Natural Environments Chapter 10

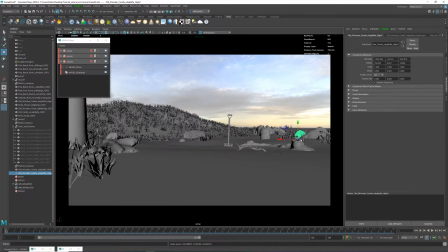(10:42)
wrong access maybe bring this one actually let me take
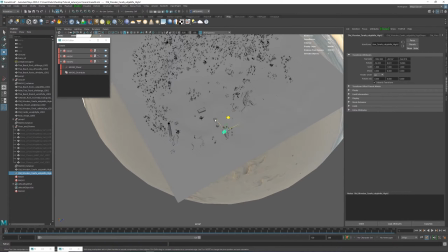(10:50)
the easier approach and drag this one over and
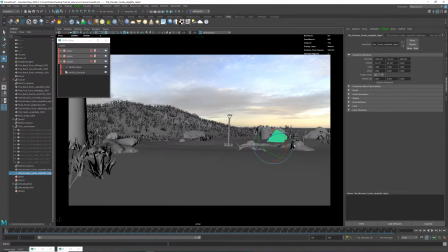see if we can find an interesting position for this guy and
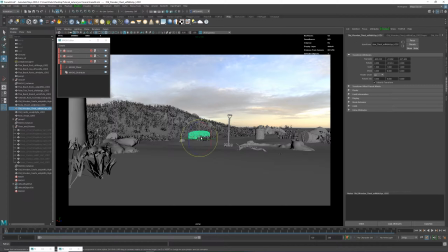(11:12)
maybe take the crate buried in the sand I think it was floating before and maybe do a duplicate special on him
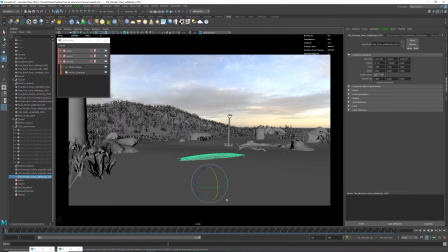(11:27)
and wonder if it's gonna be interesting if we have one of these guys very up close but it's going to obscure the render too much so maybe like a smaller object close to the camera would be better instead all
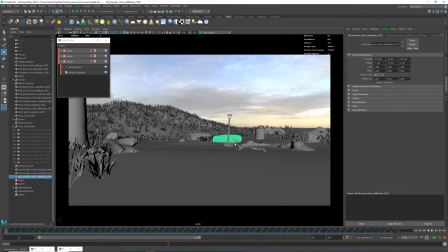right so it's gonna change this up a little bit I'm gonna rotate this guy so they don't look like they're exactly the same object and
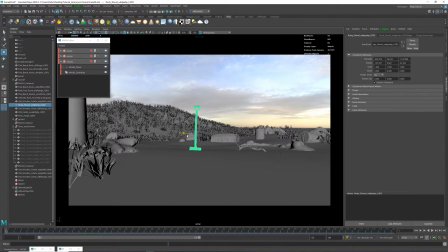(12:02)
this shovel could be a bit more a focused object like a more of an interest one so I'm just gonna bring this one between these two crates and I have like a negative space which we can leverage maybe give it a slight rotation
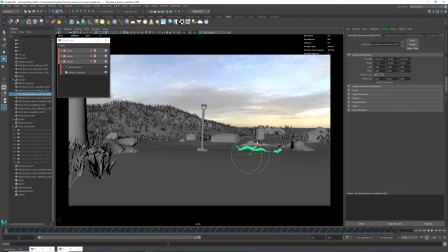(12:17)
this branch thing we can utilize a little bit more like that maybe grab this bottle thingy and duplicate special that and maybe that
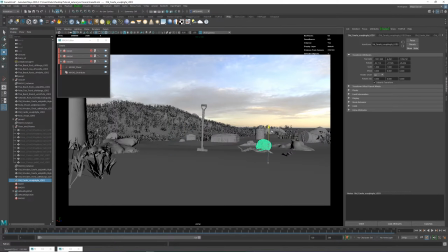(12:31)
can be our close-up object and
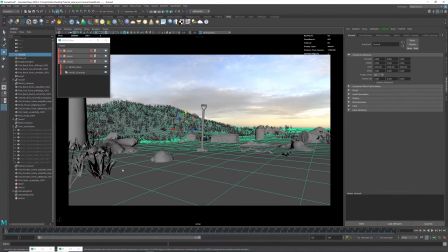(12:51)
so far we haven't really modified the terrain to suit these objects we've only placed them around so maybe we can add like a final pass we can just take and sculpt this like a little bit of a sand piling up on these and kind of like ground them um a little bit better and
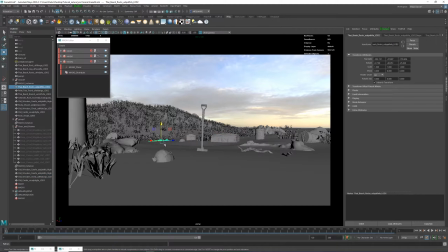(13:09)
i have these lovely rocks over there and they're completely buried and not seen so i'm gonna do a duplicate special on them as well and maybe bring them close to the camera so we can appreciate them a little bit more
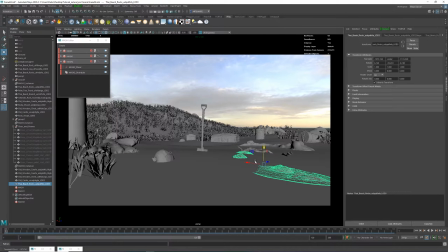(13:24)
they're a very cool asset so I think it's gonna be interesting to have something to kind of lead our eye into this story piece so
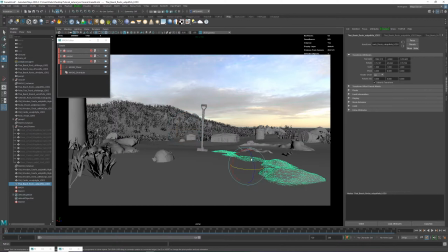(13:44)
maybe something like that and we may need to bury this guy in the sand actually this is gonna be this place to make cover it so let's see how it actually looks when we render
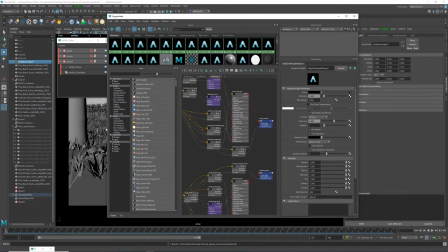(14:00)
all right close the hypershade for now and
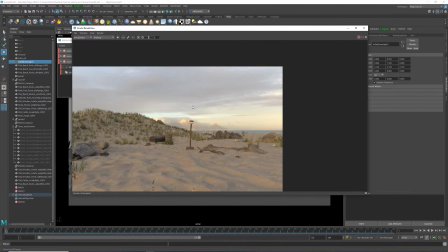(14:08)
let's see how we're looking all
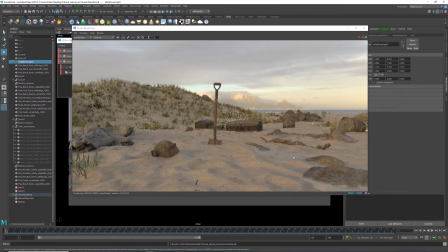(14:21)
right not so bad yeah I think we need to bury this this guy in the sand a little bit better
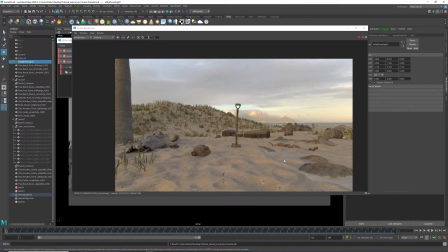(14:26)
it will integrate nicer yeah I think these guys may actually not work as as good as I thought close up because they are a little bit too contrasty and I don't want the
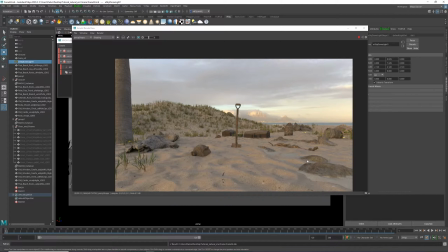(14:42)
viewer to kind of pardon me to spend too much time looking in this area of the image or I could just color correct them close to the sand and do it that way yeah let's actually try that if
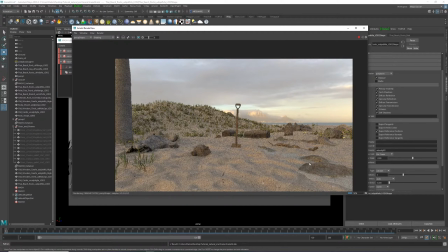(14:59)
you have your render active if you click on an object in the render view it will select it in the viewport as well which is a very cool feature of Arnold
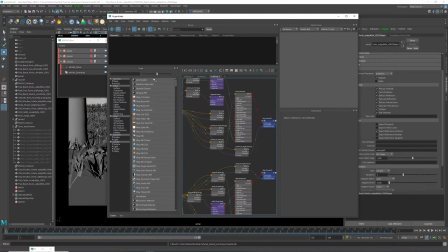(15:07)
so if I open up Hypershade I can graph this very quickly
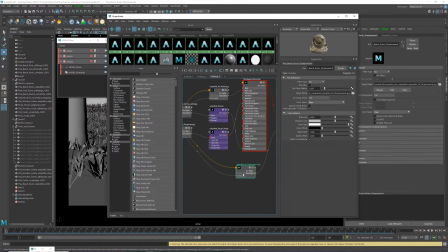(15:15)
I don't need the displacement so this is the albedo I'm just gonna stick in a color correct color
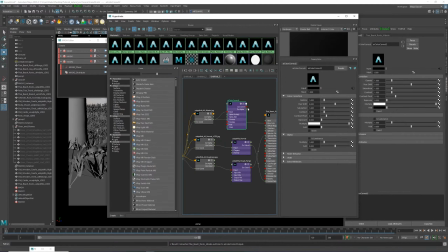(15:28)
correct note like we did before out coloring to color color to base color and I'm gonna start the live session and if you click
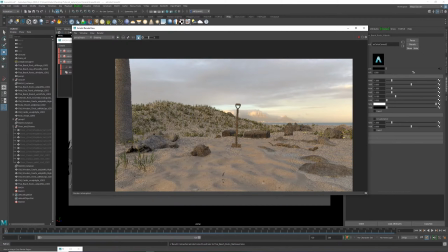(15:43)
on this almost hashtag looking icon it's gonna be activating the render
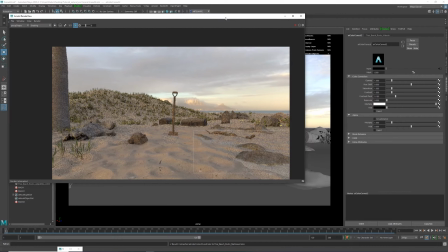(15:50)
region so if you click and drag it's gonna make a region of it and if we play the render oh actually this is an instance where we need to update the scene because I've
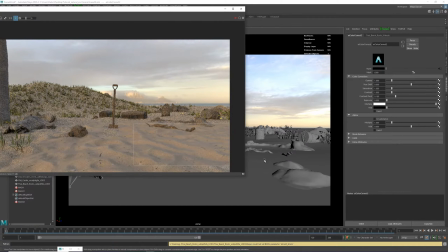(16:03)
disabled the displacement Arnold got confused and just decided to ignore this
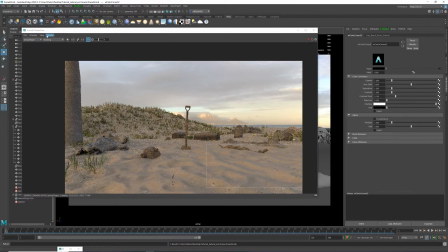(16:08)
object because we broke the caching it it was doing so I need to go update full scene and give it a minute to we translate the entire scene again and
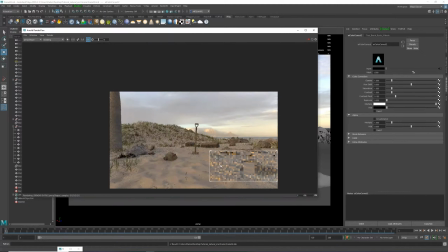(16:27)
our object should appear very soon there it is alright
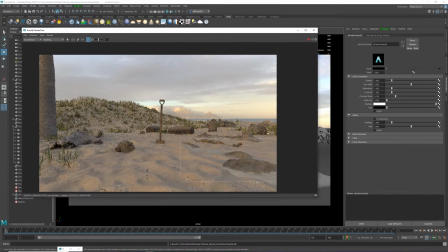(16:32)
so I'm going to activate live session and first of all is I'm gonna increase the exposure because I want them to be a little brighter so increase exposure so they become brighter there we go maybe drop some saturation down
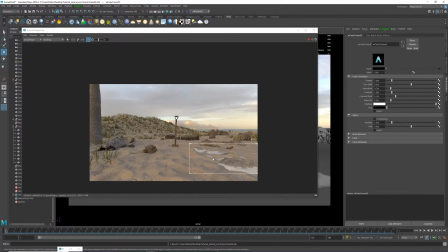(16:53)
just a little bit I don't want to overdo it there we go and
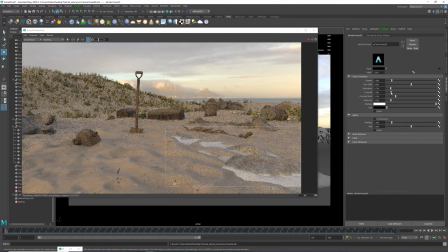(16:59)
maybe the contrast is a little bit too high I'm gonna drop that I want them basically to blend in with the sand a little bit better I want some
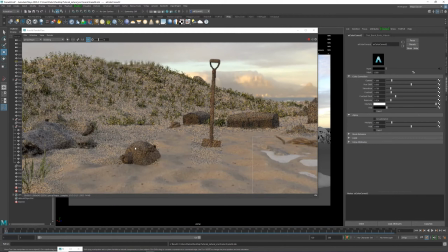(17:07)
detail but I don't want them to be like straight in your face and this is definitely a too dark of an object to be
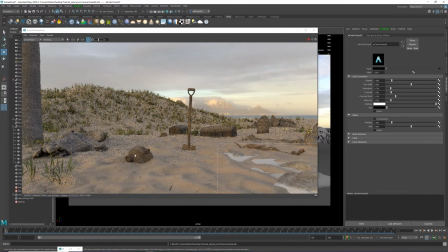(17:15)
close up here so I either move this guy or I will color corrected to be a little bit more sun bleached maybe all of these guys to be a little bit more sound bleached actually as well so first things first
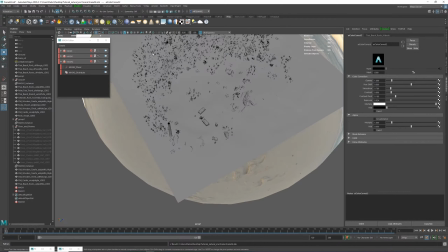(17:29)
is to fix the cut through
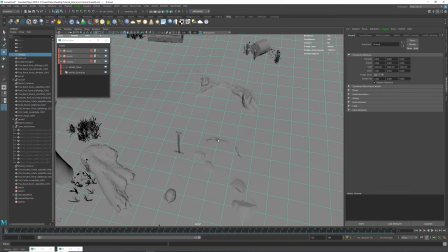(17:35)
of this object so there it is so we can update our terrain actually
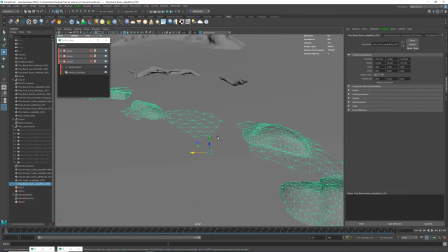(17:47)
this object is an instance of that object and I want all of these to sink in into the sand so So if I modify this guy,
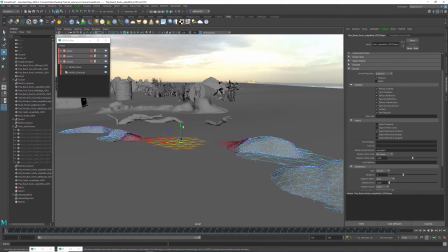(17:56)
this will get modified and synced in as well, which is going to save me some time. So I'm going to do that instead. Just grabbing my soft select and merging these guys into the sand.